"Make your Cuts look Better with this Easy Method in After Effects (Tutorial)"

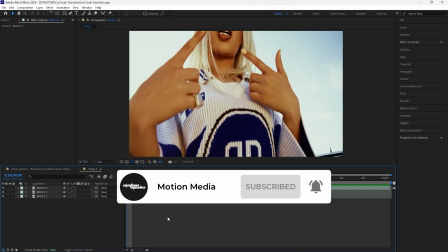0:08 What's good, guys? Welcome to the channel. In today's video, I'm going to be breaking down how to create this really easy cut scale transition.
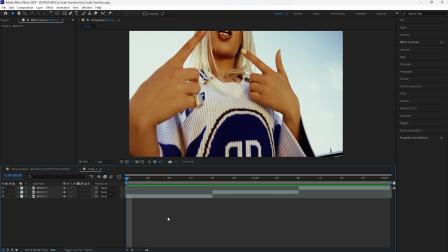0:16 I'm going to be showing you guys how to make your cuts look more dynamic to add more energy to your music videos, and it's really easy to do, so let's get right into it.
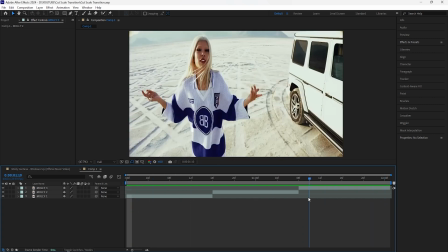0:23 So here in After Effects, I have three clips in total, and what we're going to be doing is focusing on the clip in the middle.
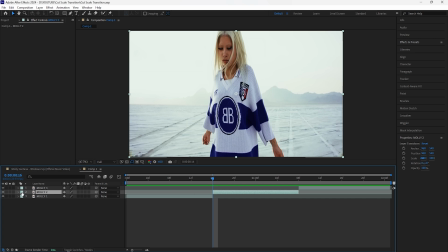0:30 So what I'm going to do is just first change the color of this. I'll just change it to yellow. And what we're going to do is cut this second clip every two frames, click page down twice, and then click Control Shift D. That cuts your layer. Keep doing that until I reach the end of this layer.
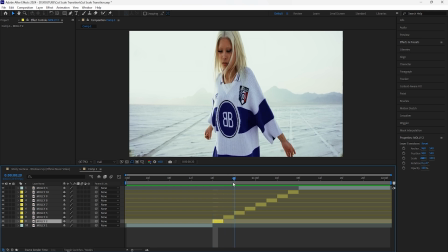0:47 The reason why we're cutting up these layers every two frames is because we want these cuts to happen really fast. What we're going to do is focus on the scale as well as the position of all these layers.
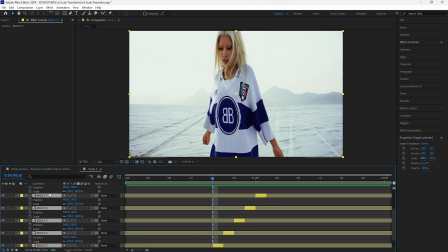0:57 Select all of these layers and then open up the scale as well as the position, because I'm going to be adjusting these settings in a certain way. I'm going to create a look where sometimes we have a zoom in or a zoom out type of animation. I'm also going to create a layer where there's a slide animation. So for this first layer, I'm going to zoom it in.
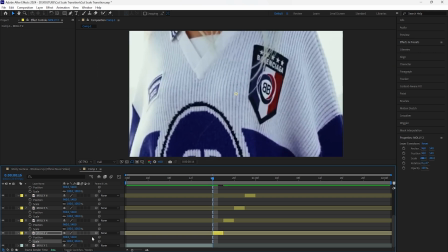1:14 I'm going to have it really zoomed in. I'm also going to move the position as well, so I'll move that up a little.
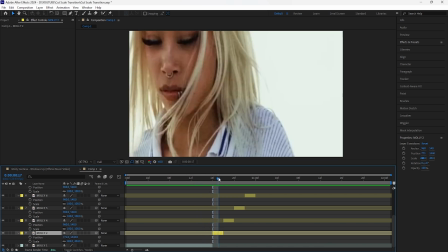1:20 So I'm going to have this layer like that, and then moving on to the next layer, I'm going to have this one a lot more zoomed in.
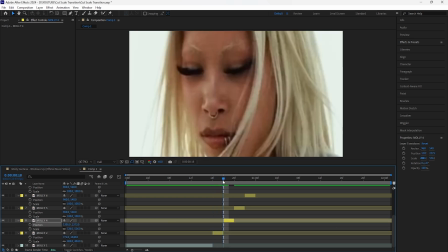1:27 So from the first layer into the second layer, we have kind of like that zoom in animation.
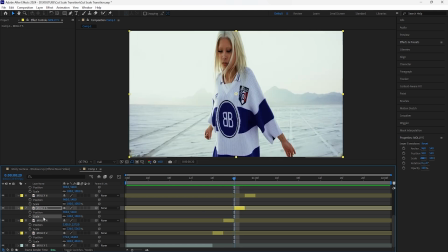1:31 For this next layer, I'm just going to have the scale at 100% and then the position at its normal position. For the next layer, I'm going to create a slide animation. I'm going to first have it really zoomed in.
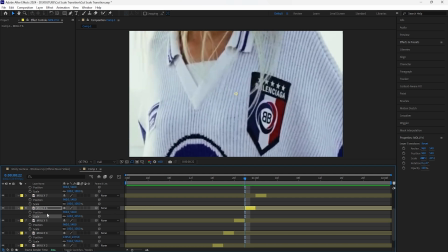1:42 I'll increase that to around 425%, and then we're going to keyframe the position in order to create a slide animation.
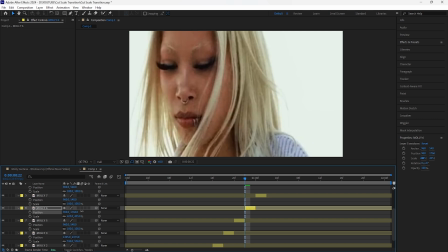1:49 But let's adjust the position so that we can actually see the subject's face. And we're going to keyframe the position in a way where it slides from right to left.
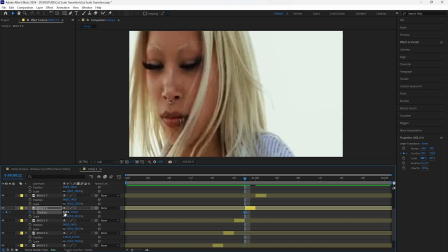1:58 So I'm going to keyframe this, the position at the start. We're only going to be focusing on the X value. Go forward one frame, keyframe that so that it slides to the left.
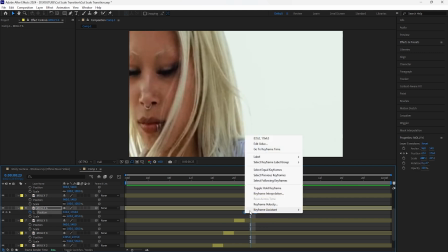2:08 And then just bring this keyframe one frame forward. Easy ease both of the keyframes. Also turn on the motion blur.
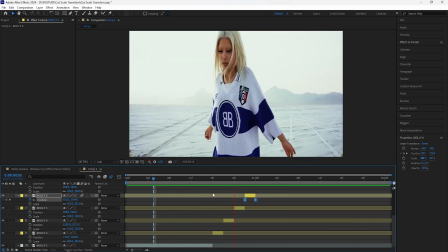2:14 So this is how it looks so far. We already have these really dynamic cuts that just adds a lot more energy to these clips. Moving on to the next layer, I'm going to have this one a little more zoomed in and also just move the position. For the next layer, I'm going to have that one even more zoomed in. So you want to really increase the scale.
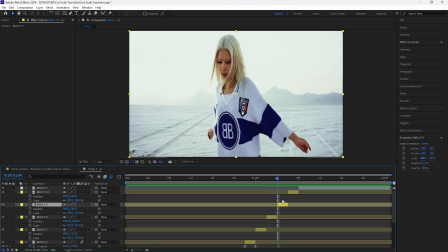2:31 For this next layer, I'm going to have it even more zoomed in, but I'm going to zoom into a different part of this clip. I'm going to zoom into the left side. For the final layer, I'm going to have this one even more zoomed in, but I'm going to make sure to really zoom into our subject's face.
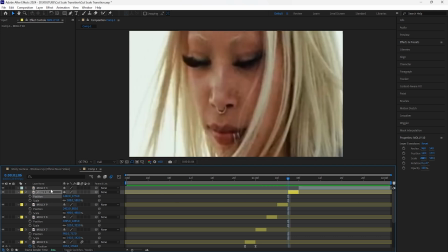2:50 And that's how this layer is going to look. So now when I play this,
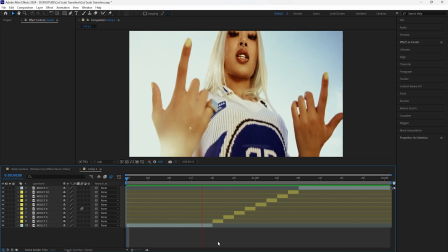2:55 we have these really dynamic looking cuts, and it doesn't look like a basic cut, but it's really as simple as that.
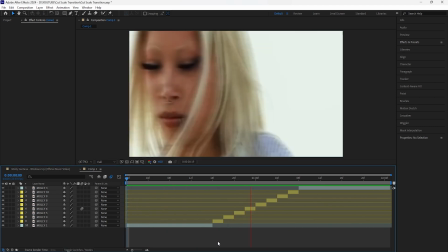3:01 All we did was cut up the layer, and then we adjusted the scale as well as the position. But yeah, that's all I have for this video.
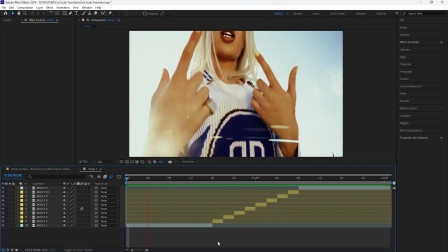3:06 Thank you for watching. Make sure to like the video, subscribe to the channel, and I'll see you guys in the next video.